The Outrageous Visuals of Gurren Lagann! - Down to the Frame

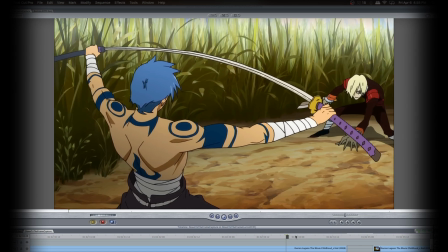760s
They make that seem an extremely long sword, like almost probably worse than Sephiroth's, jeez.
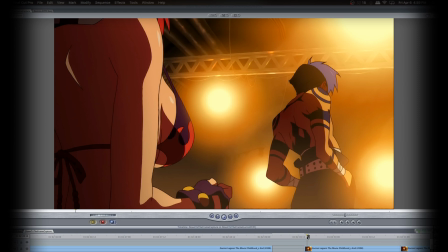767s
Now this is a very weird shot because it's Yoko's boobs talking to Kamina, pretty much.
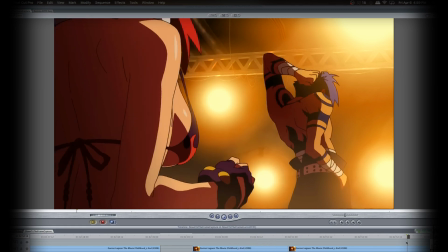775s
Her boobs are having the conversation, not her face, as far as our perspective is concerned.
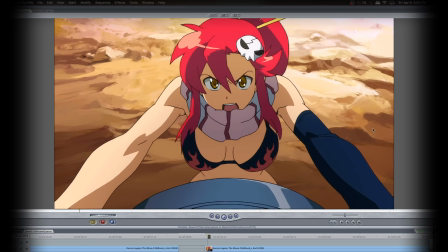782s
And yet Yoko, right here's a normal shot of Yoko. Her boobs are always going to be in the frame, they're always going to be voluptuously gorgeous, but it's what she does, her actions as a character.
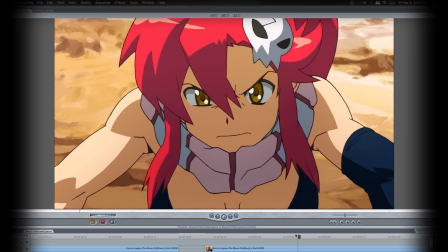794s
In this case, she's trying to, get Simon back on his feet. She cares about him a lot. He's nervous, but she's trying to, give him the push he needs. She's a well-written character, and I really enjoy her.
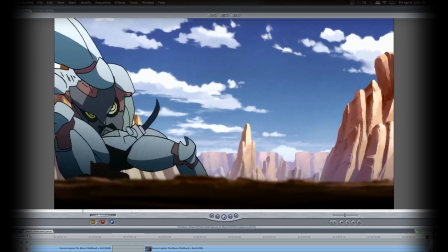808s
A bit of a Bowser throw. So long, dear Bowser! Whoosh.
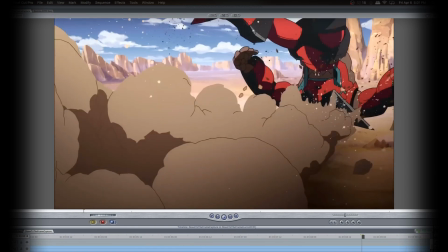814s
All that dirt just scraping up.
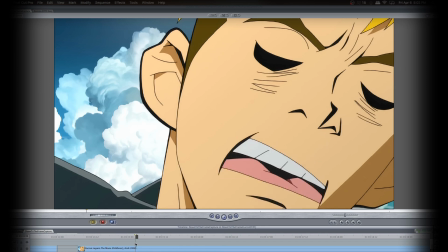819s
And then there's this infamous episode, which is animated by the artist or director, I'm not really sure,
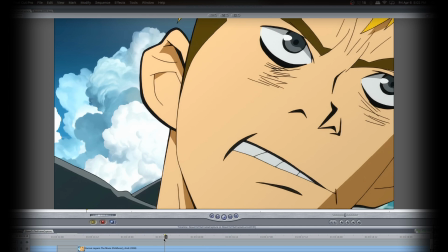826s
behind Beck, Mongolian Chop Squad, which I think is a pretty damn ugly show. And a lot of people were really upset when an entire episode of Gurren Lagann was drawn with this style,
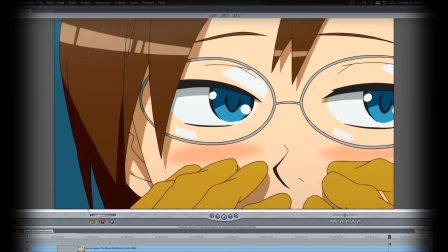840s
handled by this director, which makes even the more beautiful members of the cast still look
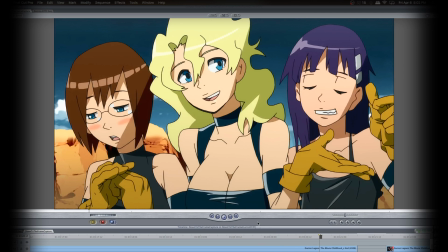847s
weird. Like, what the fuck is this? This isn't even good for an American cartoon, and I have very low standards for those.
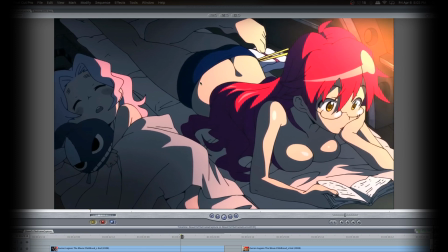856s
Okay, I chose this shot not only because it's a very glorious shot, clearly, but, it's showing Yoko doing studies. She actually hopes and aspires to be a teacher one day. She becomes a teacher, and here she is doing some form of, reading, studying.
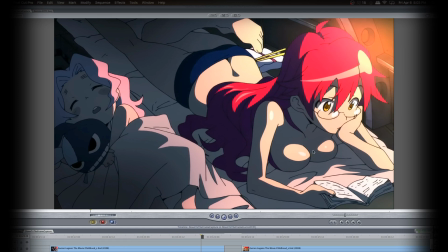873s
There's nothing that says she can't be gorgeous while doing something that is completely unrelated to her sex appeal.
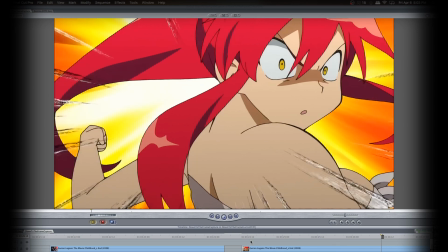883s
It's almost too jittery to me, but regardless, the build-up to this punch is still very cool, and then slam!
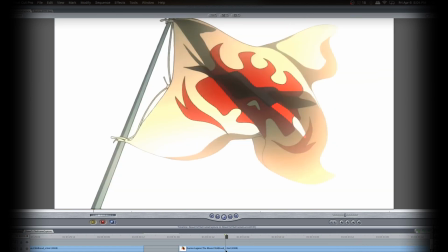892s
Oh! This is actually a very well-drawn flag.
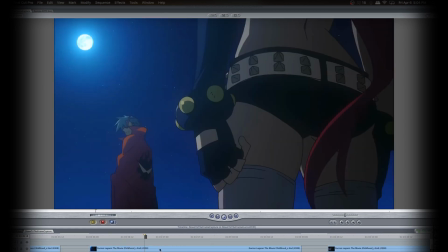897s
They might have used, like, a reference or something. Another shot, reverse butt shot. Kamina likes to talk to Yoko's ass.
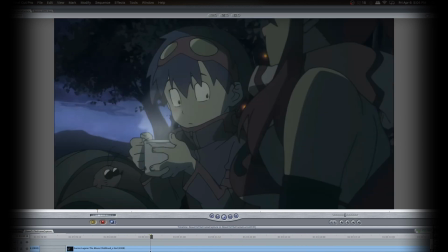905s
Another one of those sort of male gaze shots. These happen a lot more early on, especially the build-up to Simone realizing that Kamina and Yoko are a thing, and kind of his little heartbreak, because
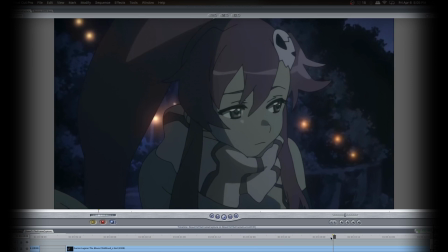918s
he definitely likes her. There's something he absolutely appreciates and loves about Yoko, but he can't quite put a finger on it,
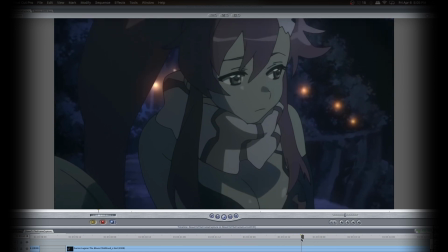925s
in my opinion, this sort of relationship that he has with her, but he's nonetheless fascinated by her beauty.
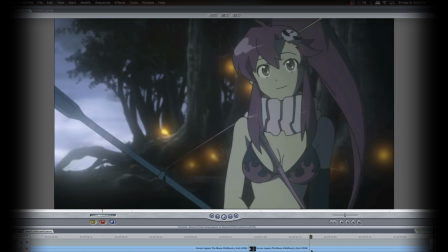931s
And this is a nice little animation. I like it because it seems very real and organic to me. When you've got a character who's only moving parts of their body, obviously it only starts off with just her arms moving, but it evolves so that the more of her body that starts to move as it goes changes from frame to frame.
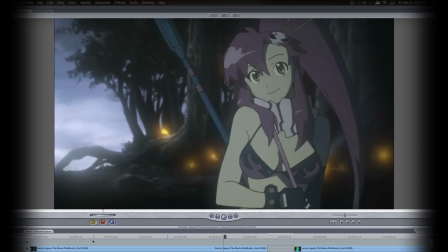952s
It's got a good sense of direction.
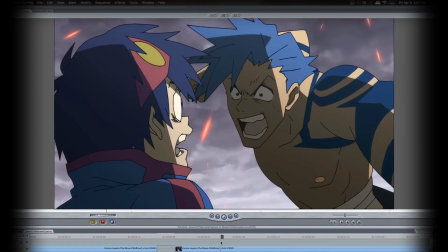958s
This is arguably one of the more smooth shots, but also shows you how interesting the in-betweens can be, because that's a pretty butt-ugly face right there. But considering they've been fighting and what's about to happen to him, it seems relatively appropriate. Shut up and grit your teeth, and he just
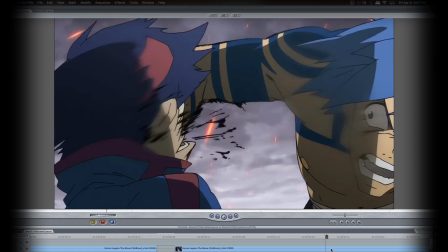977s
slams the shit out of his face, because he's been very lacking in self-confidence. I like how the effect lines are supposed to be there to show movement, and in here it almost looks like blood. How they're just spatting out, like the lines themselves are breaking apart because he punched them.
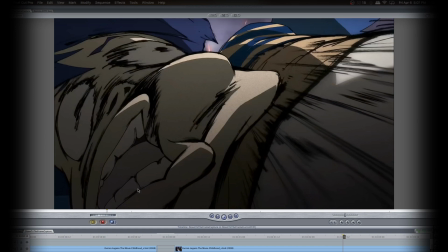994s
It's a very meta way of showing it. These are just his lips. This is his eyeball. Oh gosh, it's so warped and distorted.
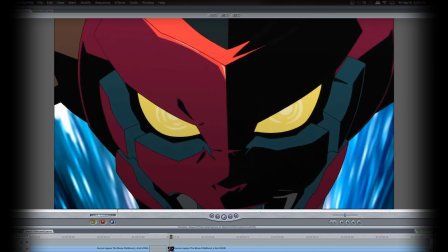1004s
Their ultimate special attack, the Giga Drill or whatnot.